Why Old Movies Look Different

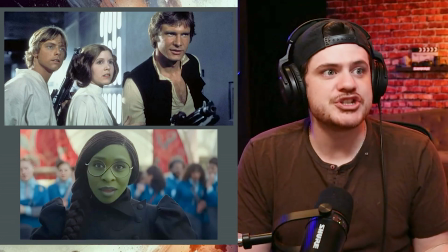It doesn't feel like it has a lot of dynamic contrast in the image, and all of the colors are a bit muted to where there's kind of like this faded
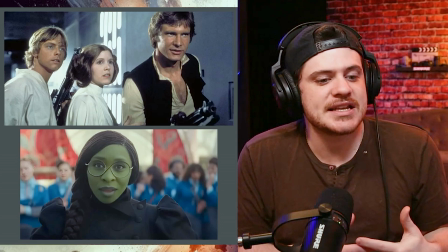gray almost, and it's simply because they didn't push it that far when it came to color grading.
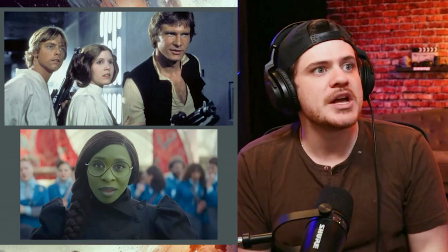Whereas in the example from Star Wars: A New Hope, you see all of the little shadows, you see all of the different
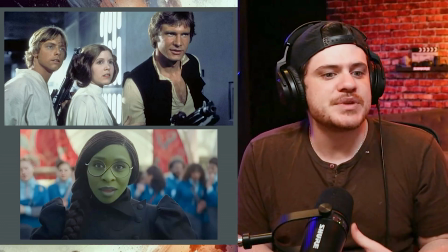contrasts in the image, and a big part of that is because you have to light for a low dynamic range camera,
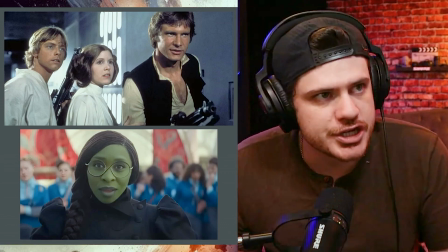and old cameras were not able to shoot log footage. And so essentially you are getting what you get.
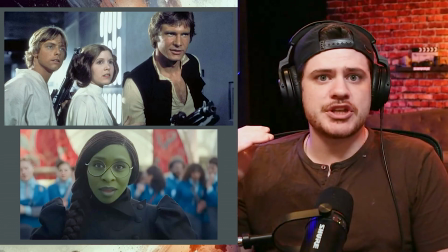Now you can adjust the exposure in the image, but you cannot crush the signal to avoid clipping.
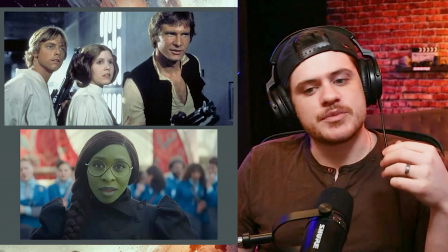All that has to be done on set. So when I go back to the beginning of this section and say the dynamic range crutch,
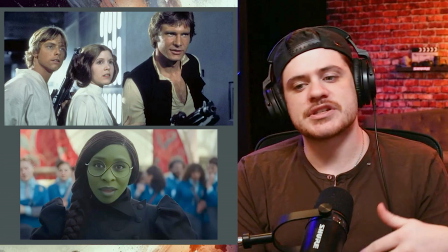I would say that on production with certain filmmakers and certain creators, there's a little bit of a laziness
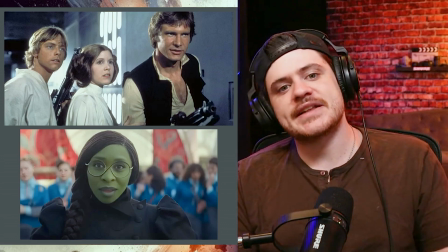culture that's being brought on production and then afterwards in the color grading of your images,
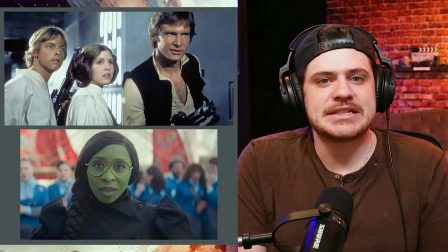because you are filming and you're just kind of like, oh, it's really easy to keep your footage safe from highlights and shadows,
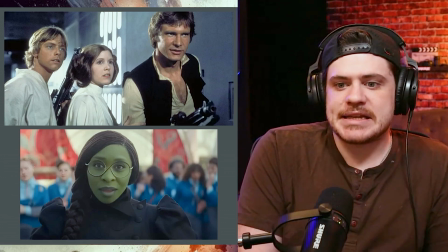but that's creating laziness all the way through and ultimately
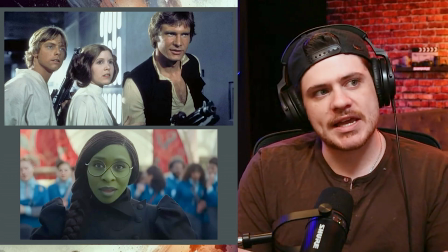ending with something like we see here from Wicked that is kind of looking gray,
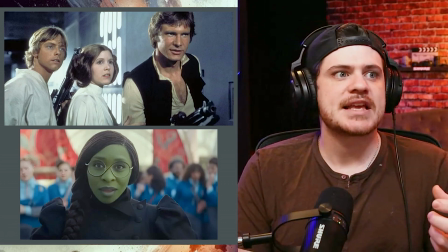and it's not super dynamic with the contrast and not very extremely real looking in the image itself.
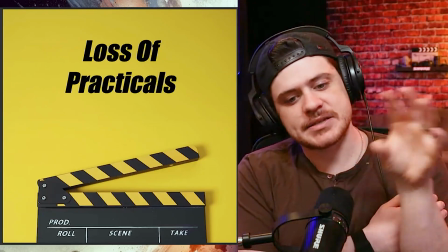The next thing we have that really makes old and new films different is the loss of practicals.
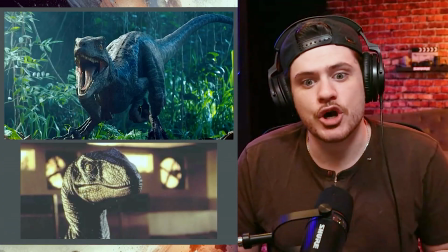I think the big obvious example you think of when you think of practicals is Jurassic Park, because they literally made dinosaurs with practical effects.
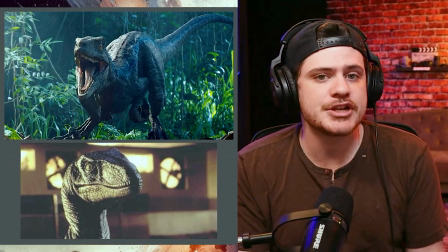Now, the original Jurassic Park also had some animation, some video effects in it, and it was not as good as today,
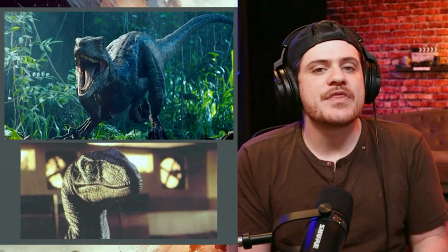but there's so much of Jurassic Park that is utilizing dinosaurs that are animatronics,
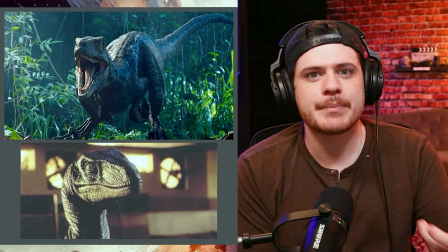that are practicals. And there's really something romantic, I think, about some of those old practical uses, especially in horror films.
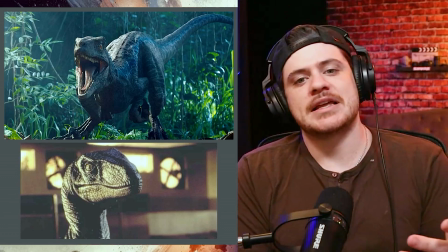I honestly think in today's world, you really should be using practicals,
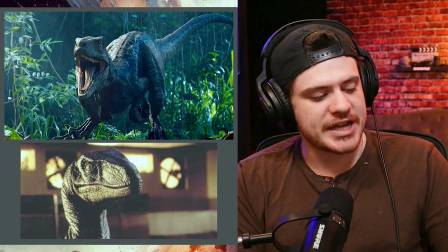especially if you're a low budget horror film creator, because practicals have a visceral response.
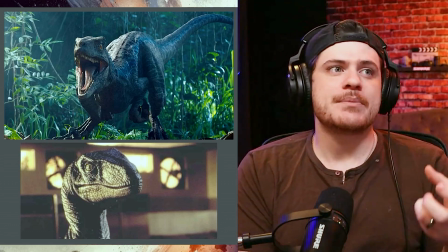Even if it doesn't look as realistic as you can make some animation these days, like from Jurassic World, this example, that Velociraptor Blue, he looks so real, but there's a missing component, and it's kind of like when you watch it,
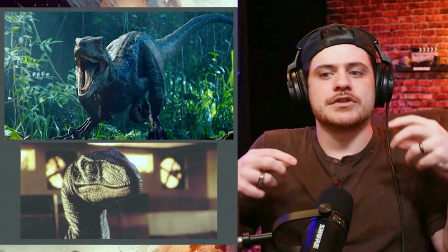you know if it's fake or real, and so it kind of loses its ability to feel visceral.
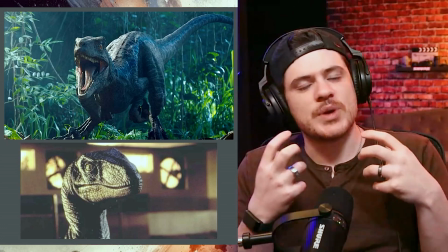I mean, when there's light coming through a window, it's going to hit your practical environments and your practical
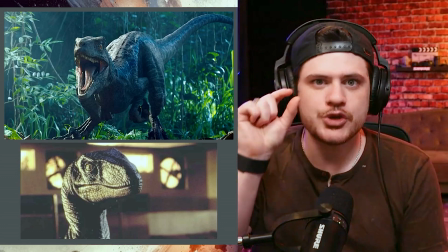characters and dinosaurs in a very specific way that the human's eye and psychology is trained to pick up.
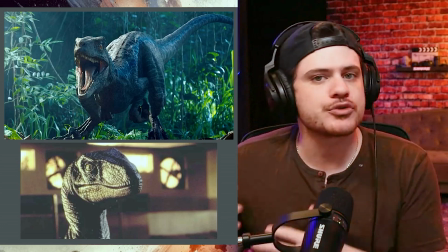Whereas you can make it look super real with video effects and animation,
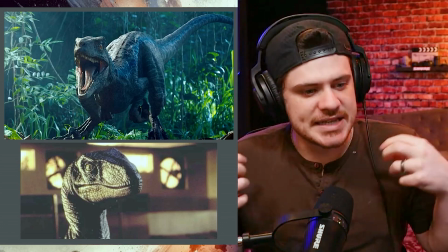but there's always going to be something inside your mind that allows you to detach from it,
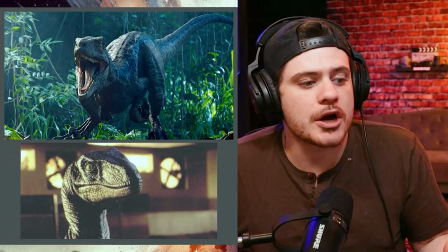because you know that it's not really there. Somehow our brain knows that it's not real, whereas with practicals,
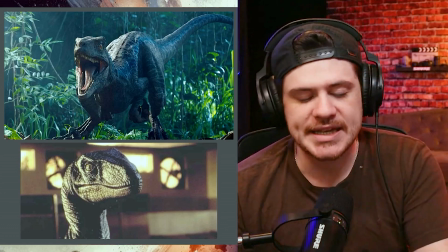it's really there, and you can really get a visceral reaction with practicals.
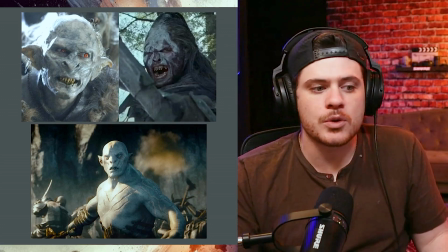Also think of like The Hobbit and Lord of the Rings. I mean, the Lord of the Rings was filmed in the late 90s, early 2000s.
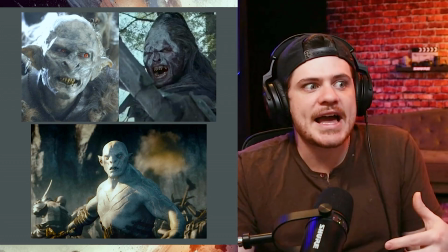And so they had so much practicals.
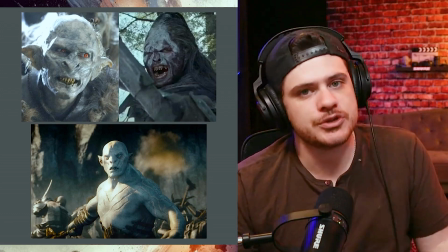They also had animation, but they had so much use of practicals that really grounded a lot of characters like,
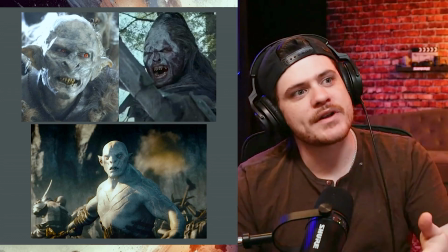the orcs and the Uruk-hai. And then you get to The Hobbit, where they made their lead antagonist white orc,
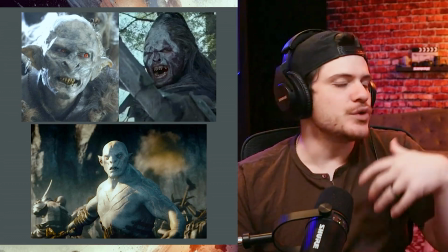Azog, I believe is his name, and he's fully animated. Like, he's a fully animated orc.
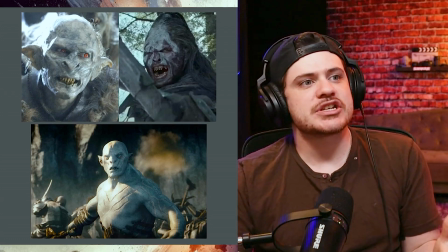And again, it just disconnects you a bit.
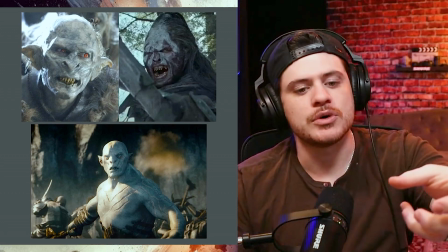It just removes you from that practical, tangible experience that draws an audience in further.
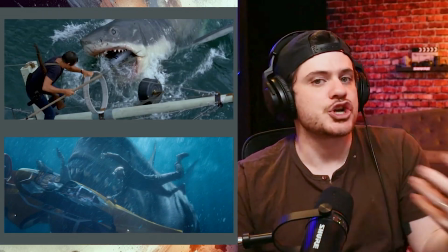And then the other example is kind of like Jaws versus the Meg, right?
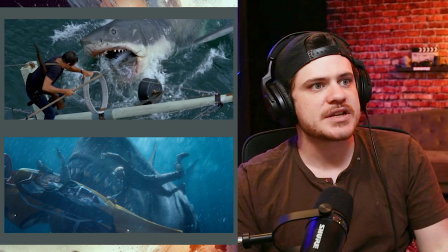The Meg film, where there's a completely animated giant shark.
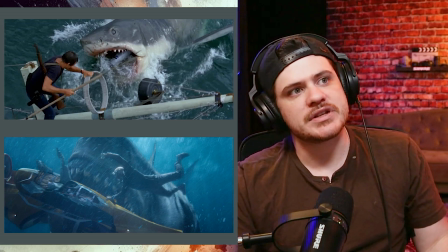I would be willing to say, even though there are definitely scenes where Jaws looks very not real,
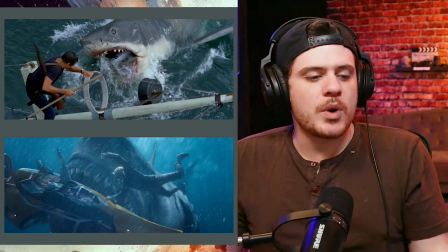just because we've been desensitized with decades of animation in films,
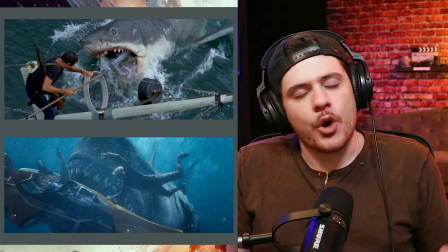Jaws has a very horrifying feel to it,
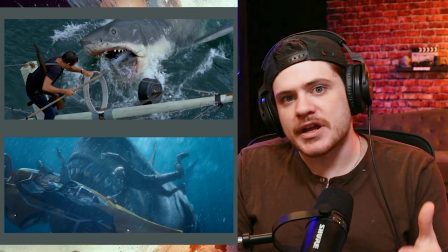and it's very, again, I keep using this word, visceral. I think that's because it's important.
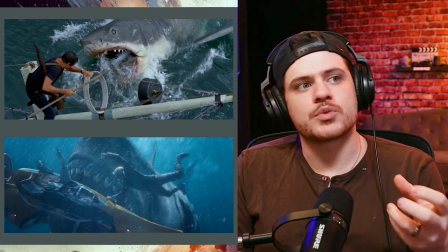It's because it's a valid descriptor word for practicals, where you watch the Meg and it can be frightening,
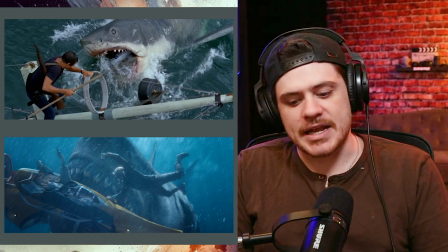but you also know it's totally not real and not there, and so your brain is not picking it up as a threat,
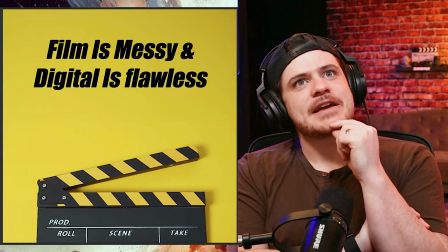or it's not picking it up as genuine. The last area I think that makes films look different is film is messy,
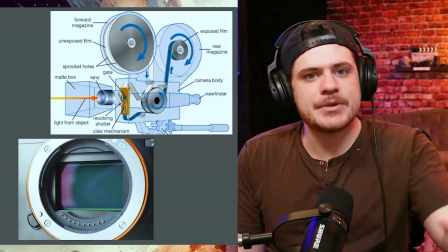where digital is flawless. To get an image on film, it's literally being imprinted, burned, if you will,
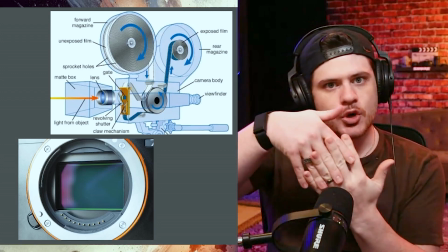by light onto a physical structure, and that is what we call film.
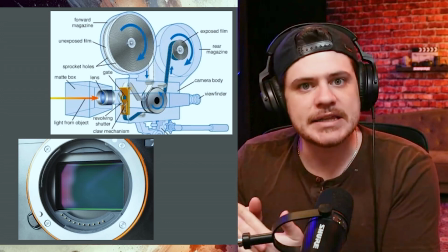And it's very delicate when it comes to light exposure.
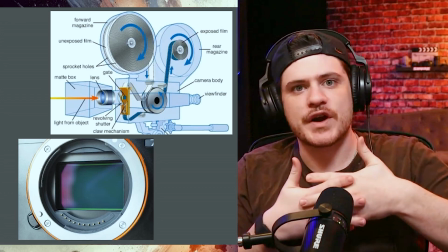So light passes in through the lens. It's literally stuck onto this physical frame, and then you capture it again on another piece and another piece and another piece.
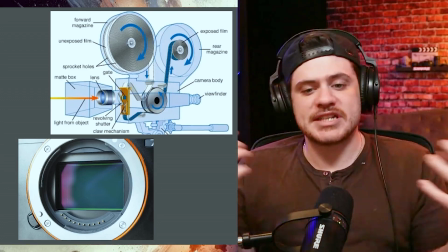And you do that roughly 24 times per second, where digital is just literally a sensor that is able to monitor
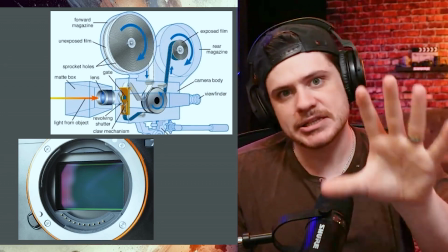light and receive or reject light based on its color.
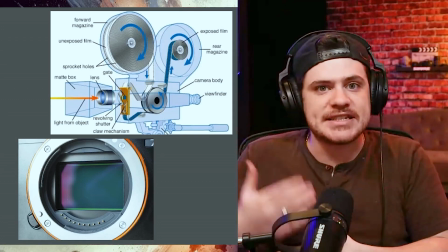And then it just captures a digital image of that, and it's gone. Now it's all digital.
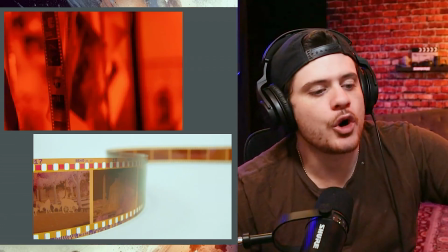There's nothing physically imprinted. With film, it has to literally go through a whole process of chemicals being bathed on it,
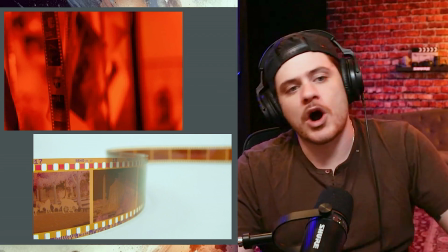as well as washing and then drying.
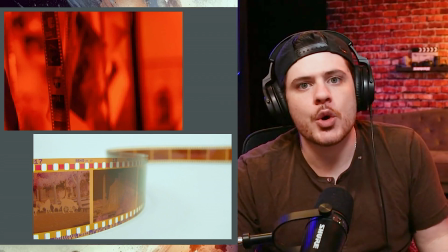And in the whole time, you have to make sure that no light, hits it, right?
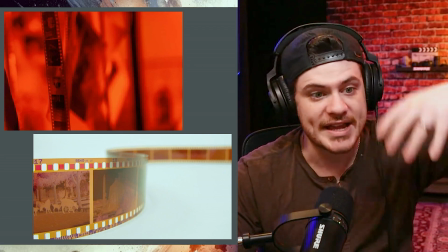So they do it in dark rooms, like red light rooms, that can't affect the film,
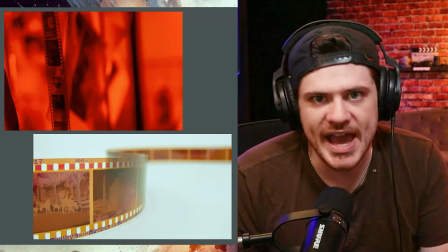because it'll just completely erase what you captured as far as an image until it's been processed.
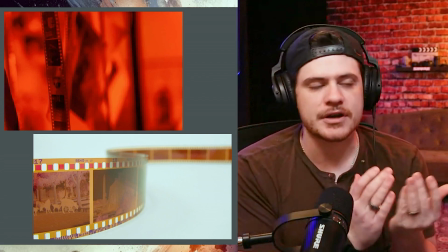And in the old days, you literally had to stitch film together like this in order to create an actual completed film.
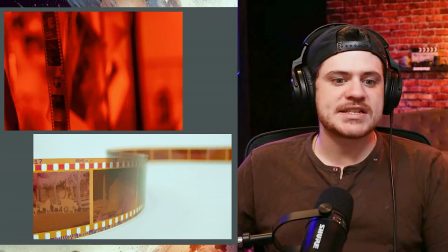A film editor wasn't so much someone who knew how to work a computer, A
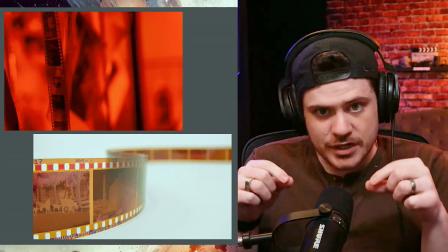film editor back in the day was someone who was stitching film together with a specific kind of tape and a cutter,
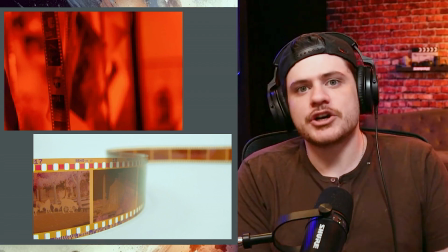right? And so the process of using film to get your image is very messy.
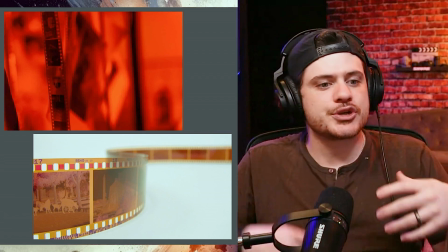I mean, the chemical process will literally create very small but
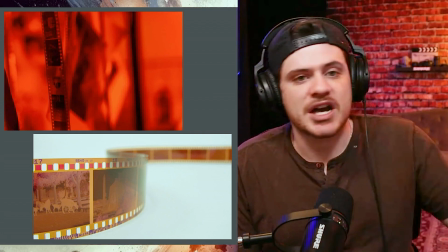significant changes to the color and the exposure of your image.
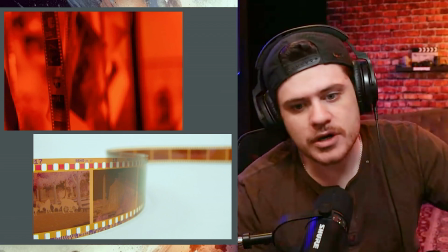And digital just doesn't have that. Whatever the settings were on the camera and whatever you were seeing, it's gonna give you that.
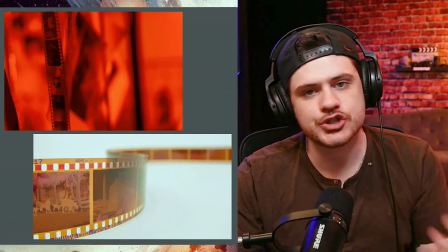And it's super clean.
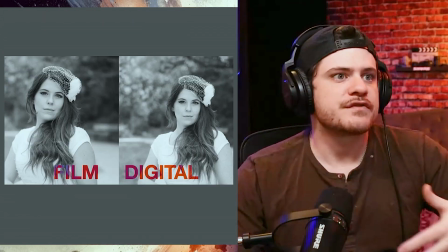I mean, even the final result of, film footage versus digital footage, film has a little bit more grain to it.
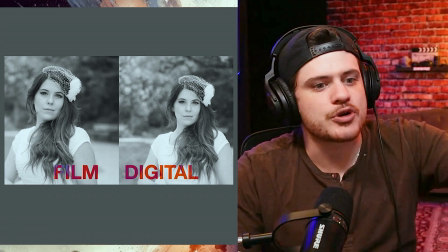The way it looks at bright lights and shadows.
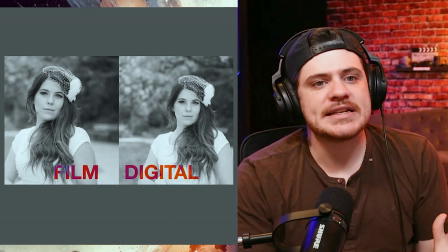It's not necessarily a difference in dynamic range, but what it is it's experiencing light differently than a sensor is.
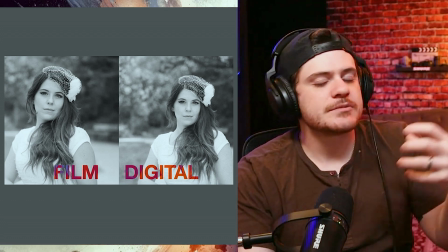And then through the process, it can create small distortions and small imperfections.
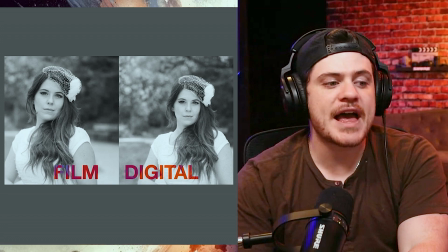And actually, there are certain creators that find those imperfections very interesting and preferable.
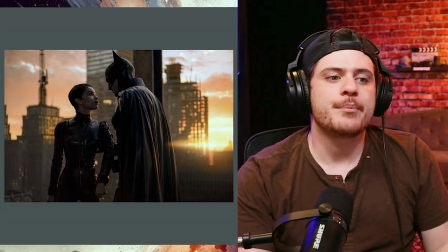If you all watched The Batman from a handful of years ago, by Matt Reeves, and the cinematographer was Greg Fraser.
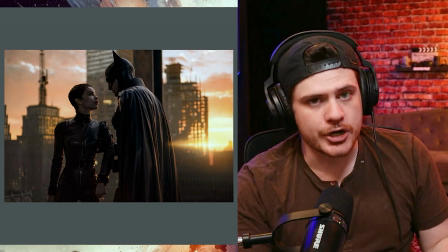They actually shot the whole film digitally on ARRI cameras, and then they colored the film.
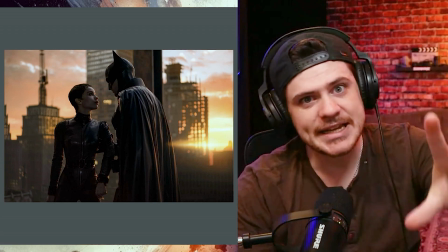So the film was clean, it was crisp, it was all done.
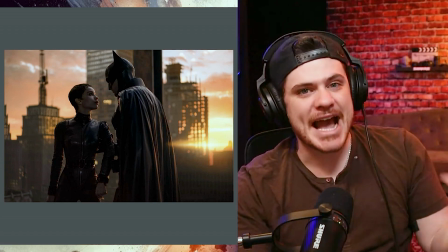And what they did was they took that and then captured it onto film, right?
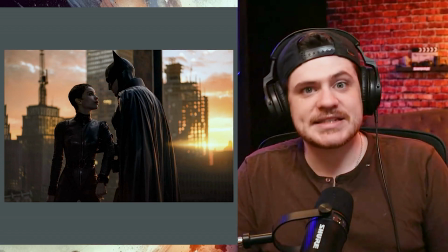Onto a physical piece of film. And then they processed it and then used what it actually gave them,
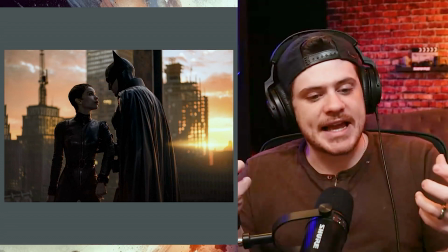because even though the film was crisp and clean and perfect visually, they wanted to dirty it up.
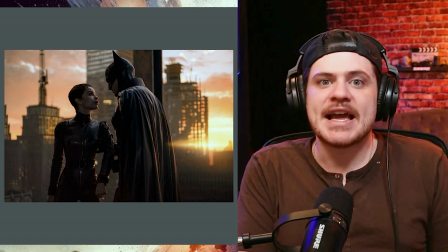They wanted to get that romantic imperfection in some of the images to create more intrigue.